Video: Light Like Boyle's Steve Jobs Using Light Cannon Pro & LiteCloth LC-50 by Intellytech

Hi, my name is Rubidium. Welcome to our second Intellitech Lighting Breakdown.
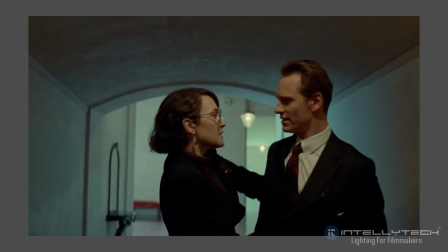0:12 Today we're looking at the 2015 movie Steve Jobs, written by Aaron Sorkin and directed by Danny Boyle.
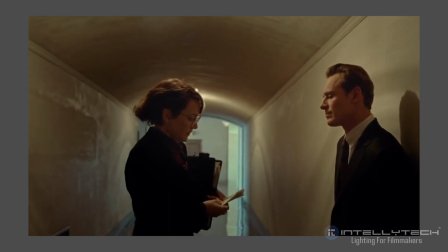0:19 Aaron Sorkin is famous for his walk and talk scenes where two characters do lots of exposition
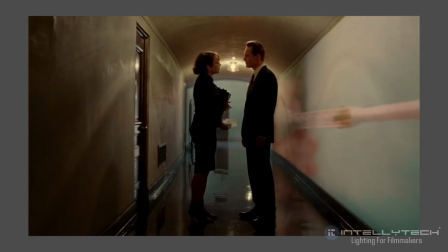0:25 while being tracked by a camera through the environment in which they exist.
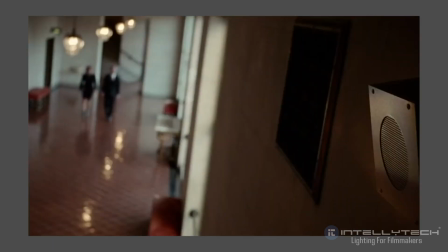0:31 Danny Boyle work to put a different spin on this by having Steve Jobs talk with his collaborator while they're preparing
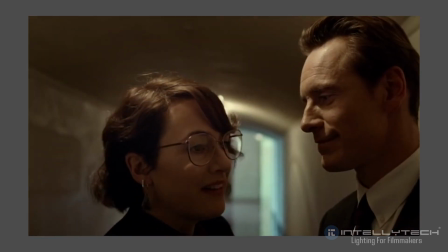0:38 for a big keynote speech and then cutting backwards and forwards between the preparations for the speech and the conversation beforehand.
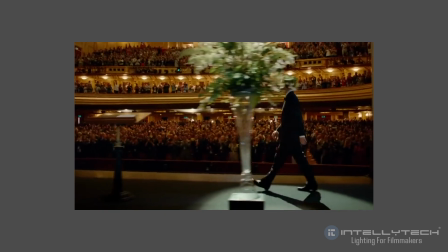0:45 This was a really cool way to do it because it allowed them to use practical looking lights as well as all the theatrical lighting that comes with talking in a big auditorium. We're going to use two new lights from IntelliTech to mimic this scene. The first is a kit of LC50s, LightCoth 50s, and the second is a light cannon pro, a really powerful Fresnel style light.
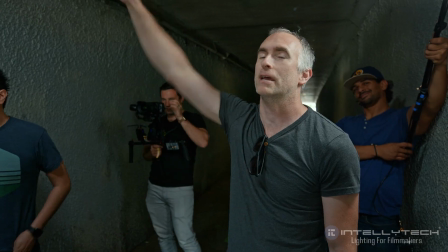1:10 For the first section we use two LC50s. We have the LC50 taped flat to the ceiling here.
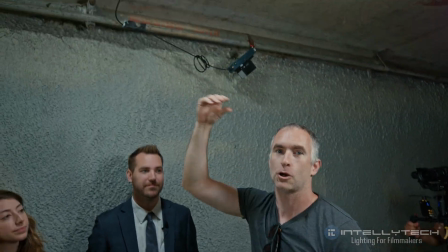1:17 The great thing about this light is the profile is so thin that we can just gaffer tape it straight to the ceiling and you have absolutely no issue with it at all.
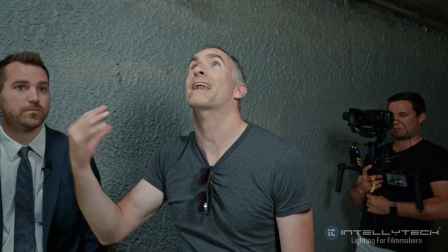1:26 This gives us the ability to control the amount of light we're filling with the scene.
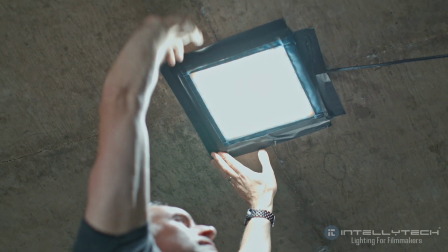1:30 The LC50 is great for this because it's so low profile you can stick it to pretty much anything and it can be
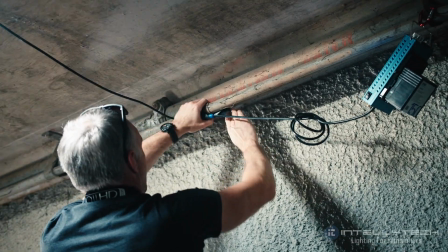1:38 almost invisible while giving really high output with bi-color and lots of control and being operated by battery.
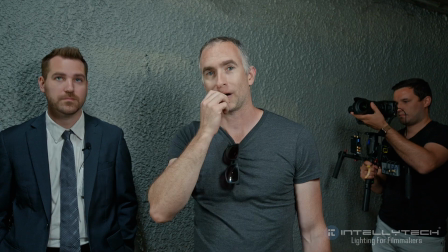1:46 The second one was what's called a follow fill. For our fill we have another LC50,
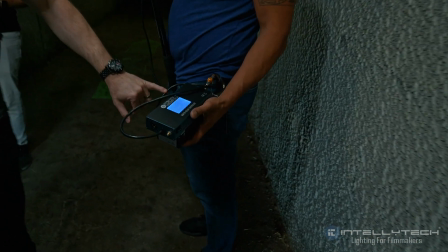1:52 this one on a boom pole with the wire going down to our gaffer's belt and then between
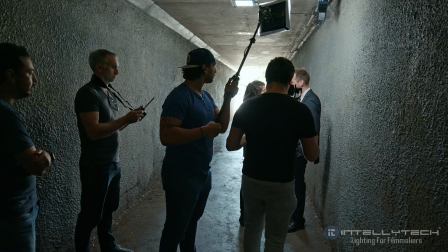2:00 those two lights we can pretty much like the whole scene and that acts as sort of a fill on the characters to separate them from the background and give
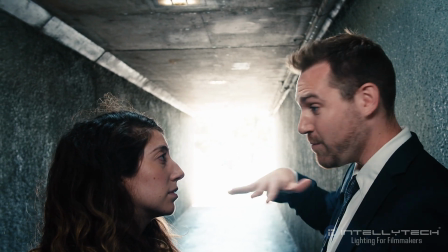2:08 a good level. We did this by carrying the LC50 on the end of a boom pole attached to the gaffer's belt
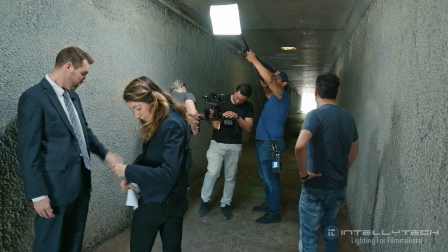2:15 with the China ball attachment to give a nice even fill over the characters as they walked.
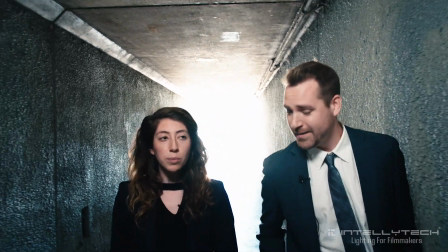2:22 This meant because the light is moving with the camera and is on the same axis of the camera it doesn't really create competing shadows with your key light and so it's more or less invisible except for the level it adds.
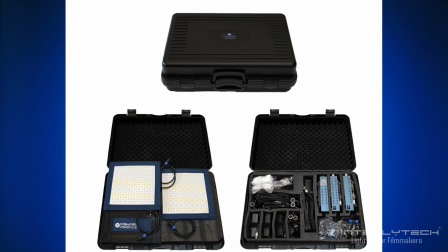2:35 LC50s like the ones that come in this three light kit are a great all-purpose light. They are bicolor, they can be powered by battery or through men's power. They have a variety of different attachments. You can use them just naked as they are. You can use them with the china ball attachment you can use them with the grids and the skirts like I'm doing here in a two-panel
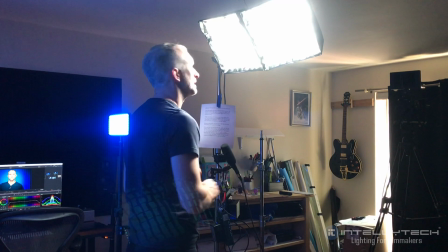2:59 arrangement to give it perfect key light for two camera work or interviews so it really is a Swiss army knife light that you can use a whole bunch of different scenarios and will give you a bunch of different uses for the same three lights all in a kit that's really easy to carry and versatile.
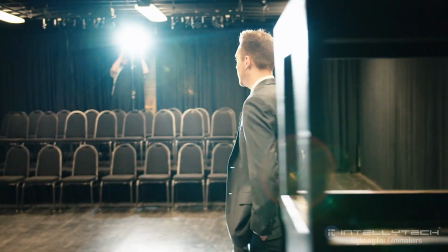3:18 The next scene we shot was the theater scene that emulates Steve Jobs walking on stage at the auditorium.
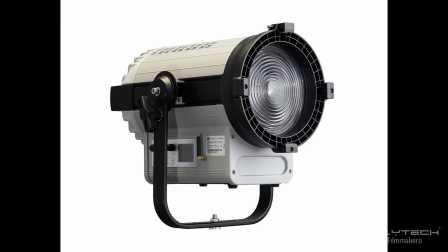3:25 For this we used the light cannon pro. This is the similar output to an HMI light but it's an LED, single chip onboard LED.